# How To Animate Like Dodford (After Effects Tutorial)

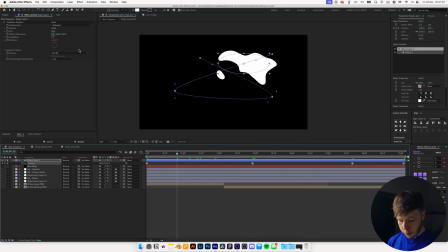1239s
And then we can take all of these and just add a little bit of easing by hitting F9. That'll ease your keyframes. And then we can always take these and just drag them out and create kind of a funky curve that just takes it all around the screen and just gives us something that looks pretty fun.
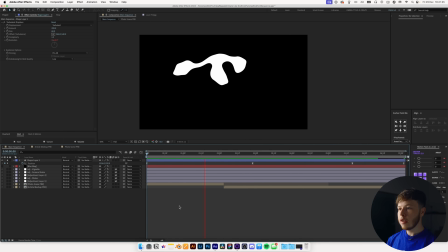1254s
And playing that back, we now have something that looks kind of like this. Just a nice, slow, blobby shape that kind of goes across.
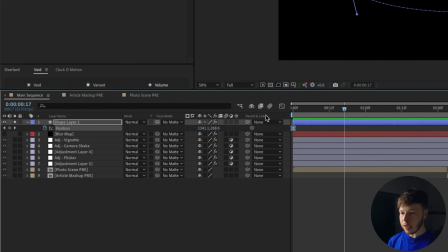1260s
At each keyframe, it kind of stops. So if you click on the keyframes and go into your curves editor, you can drag these up
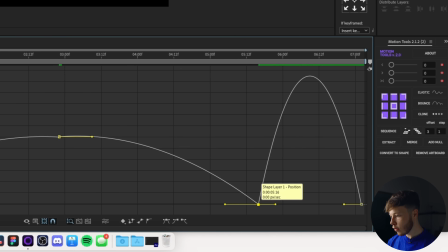1267s
from the ground, and that'll just make it so that it doesn't come to a complete stop.
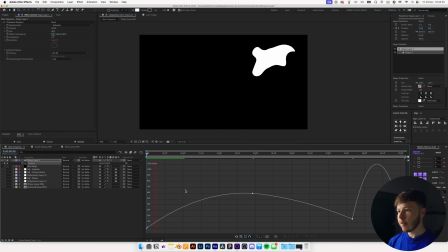1272s
Maybe something like that. So now if we play that back, you can see how it just continuously moves. It doesn't come to a full stop, so it just makes it look a little bit nicer. And we will be using this shape as another blur map.
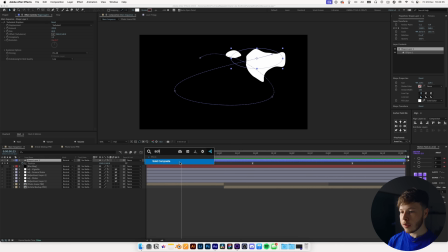1284s
So we are indeed gonna add a solid composite to this, and we will make the background black. And then in between these two effects, we will add a fastbox blur to soften out the edges of this a little bit. And you can just increase that, and you can also increase the iterations, and that'll just give it a higher quality blur.
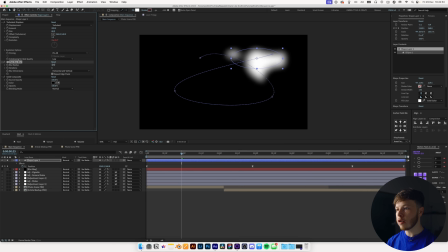1301s
6 usually works pretty good, and then you can always increase the blur radius. And then we will hide this.
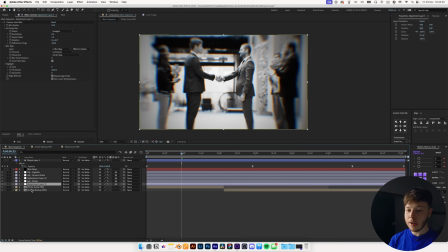1306s
You can even just take the first layer we did and duplicate it. And then in the bottom one, let's change the layer map to the shape layer and keep the effects and masks.
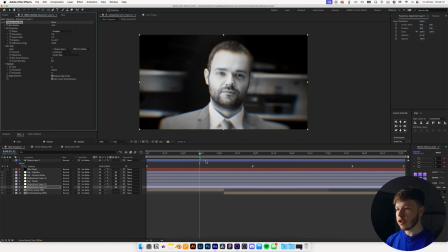1315s
And of course, remove the invert, because this one, we actually want the whites of it to affect the blur.
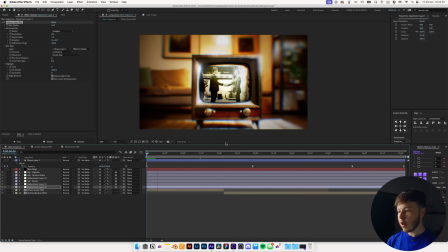1321s
Now we just have a little bit of a blob moving around, giving us a little bit of that blurry kind of feel.
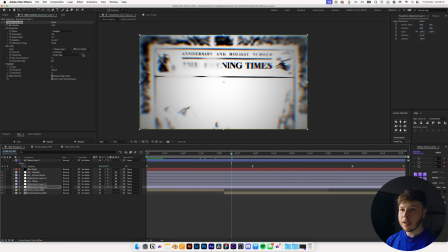1326s
You can see it right over his eye, which just looks pretty sick. I like the look of it. You might decrease the blur radius a little bit to something like 10.
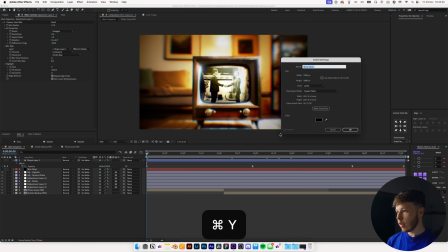1333s
We can add a solid, and we will name this grain.
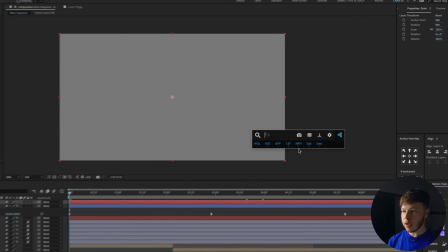1336s
And this is just a typical metal gray, same technique as always, add grain and change it to final output.
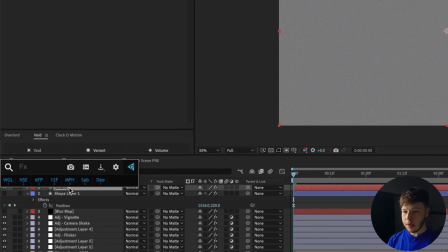1343s
Let's do a Kodak Vision 200T, add a tint and pre-comp it.
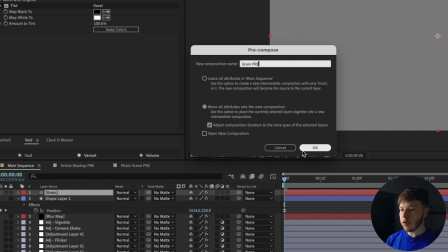1349s
Name this grain pre, and make sure that all attributes are on the new composition and set it to overlay, and that'll just give us a little bit of grain.
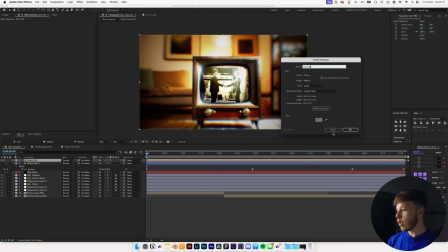1356s
We can create a new solid, and we'll name this particles. The color doesn't matter at all because we will be adding fractal noise, overrides it anyways.
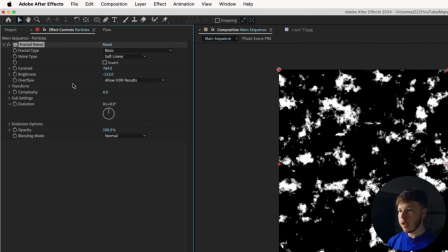1365s
Increase the contrast a whole bunch, play around with the brightness. You just want a couple of specs.
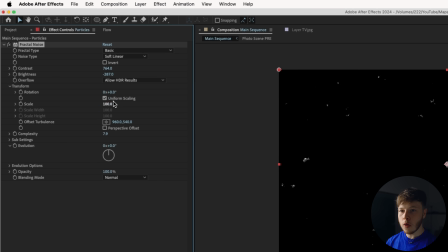1370s
You can increase the complexity and transform, go and decrease the size of it until you get a couple of specs in there.
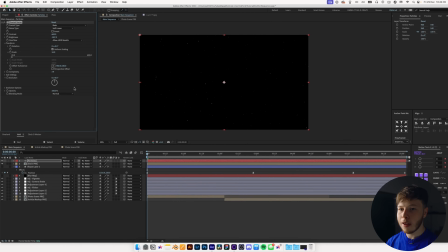1377s
Play around with it until you just have a select few, kind of like that. And you can go into the evolution options and alt click the random seed.
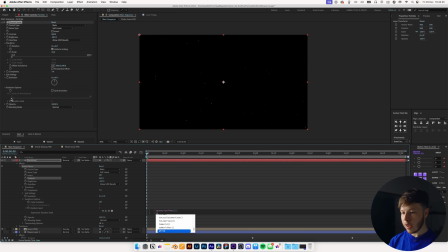1385s
And then if you do a posterize time 12 and then a random, let's do 1000. So it just picks a numerical value between 0 and 1000. And the posterize time is to slow it down. So now if we solo that up, you can see we just have a little bit of a particle animation in there.
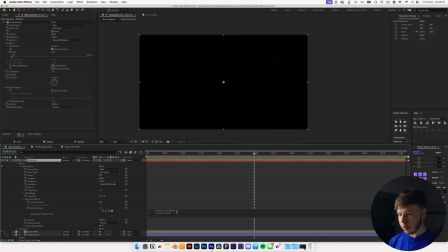1400s
Maybe you can set it down to something like 6, which will just slow it down a little bit. Just kind of depends on the look you like to go in for. I like going for a little bit of a slower look. This looks pretty good to me. And we will unhide that.
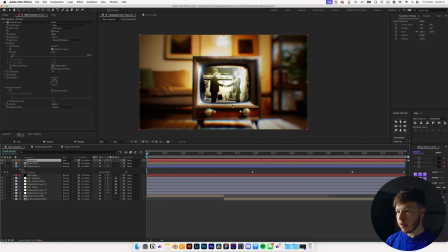1411s
And then you just change the blender mode to something like add. And that'll just give you a little bit of those white particles. You can even decrease the opacity a little bit so it's not as glaring.
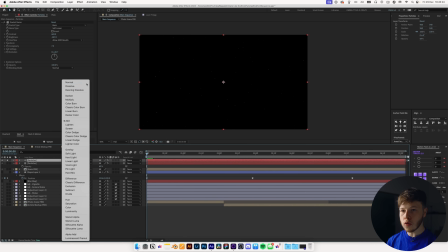1420s
And if you duplicate that, and let's unhide that, set it to normal, and you can add an invert to it so we get some black particles.
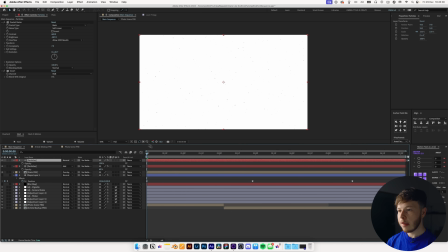1428s
And then this time unhide it and set it to multiply. That'll get rid of the white. So now we have black and white particles.
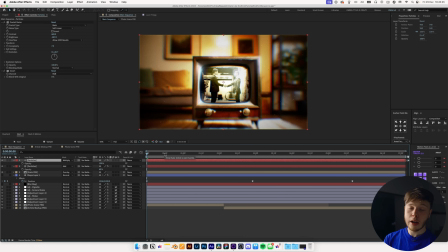1434s
In the highlights, you'll see the black more, and the dark areas, you'll see the white more, an extra layer of depth. And last but not least, we will be adding a texture to it, a little bit of an overlay texture. It's super small little texture, and we will just add that. Let's just start with it right above at the very top.
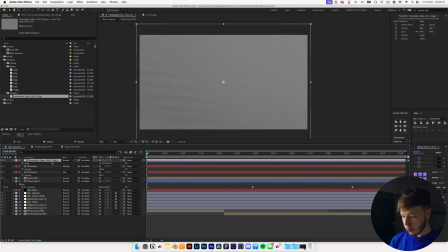1450s
And I just got this one from Texture Labs. And then you can cycle through the blend modes by holding shift and minus or plus.
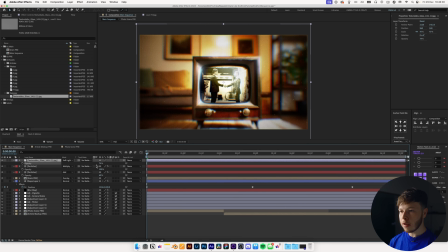1456s
Soft light looks pretty cool. I'll just decrease the opacity of it just a little bit.
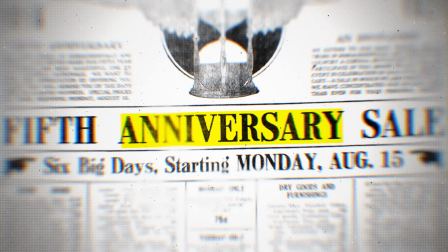1461s
And that is pretty much all there is to this little Dodford sequence. All the techniques used are to create an atmosphere of something more mysterious, something a little bit ethereal almost, because it helps you draw you into that universe. Not even so many 3D camera movements as you might think. It's a lot of very basic movements but put together in a really nice way. A lot of match cuts in there as well to keep you interested and engaged and help draw your attention to certain parts. You could probably do something similar in DaVinci Resolve or Premiere Pro.